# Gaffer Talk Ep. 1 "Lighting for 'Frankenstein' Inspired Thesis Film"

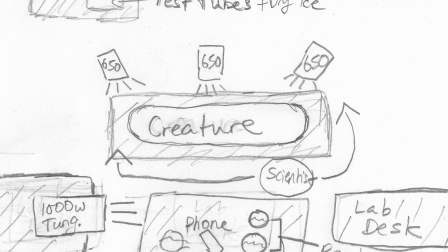Next, the decision was made to again use practicals, and because we wanted more control over the light, we used production lights as opposed to the lab's ceiling light.
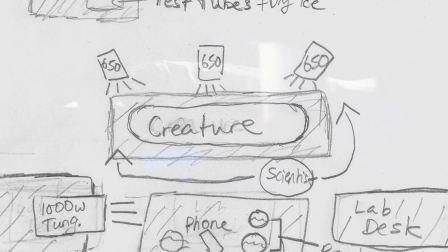This also adds a layer of anxiety to the scene,
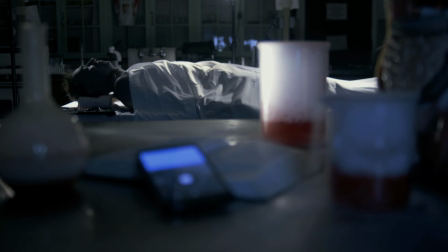as if the scientist's experiments are unauthorized by the laboratory, and therefore he must bring his own lighting.
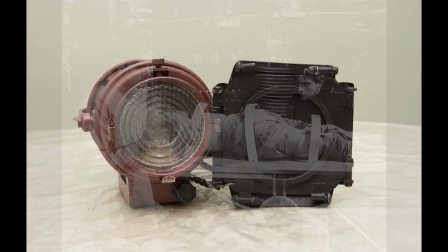For the practicals, we used Mole Richardson tweenies because they have an industrial look.
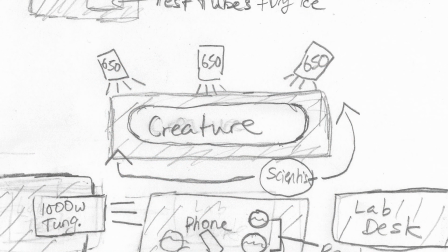They were placed around the table the creature is laying on and served to light the scene without any additional lighting needed.
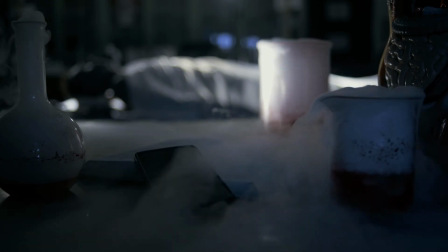I was also in charge of the dry ice. The dry ice was used to give an eerie effect to the laboratory scene,
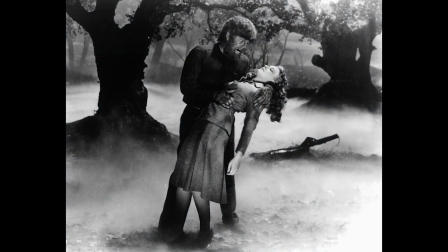much like you would see in an old movie from the 40s or 50s, which this movie was hearkening back to.
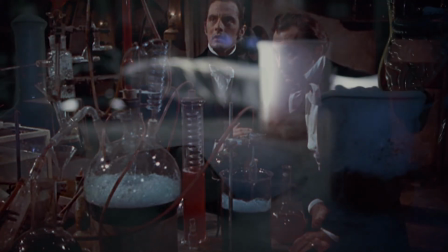The red liquid was meant to be a substance used in the experiment
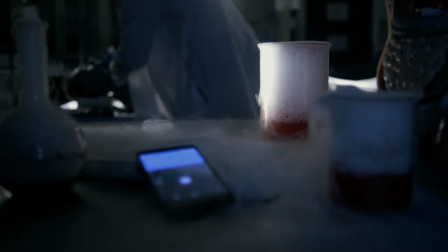and carried over to the red flowers you saw in the previous scene. The fog can be seen enveloping the phone while his wife is calling,
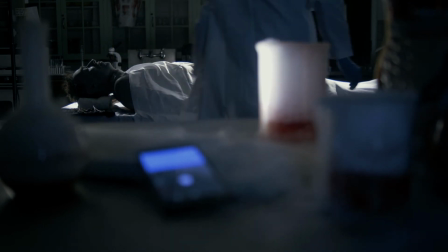to further tell the story that the experiment was overshadowing his relationship.
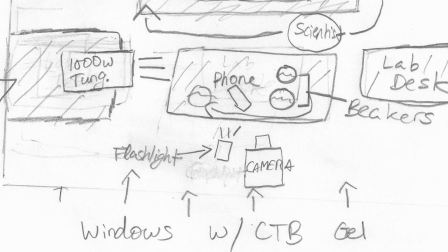The key light on the beakers coming from the left was also a 650 or 1K. The blue fill is from the windows, and I had the camera assistant use a flashlight to illuminate the cell phone.
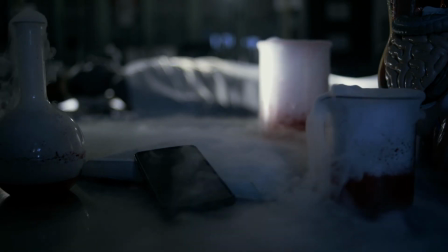Okay, start calling the phone and you call the action. Action?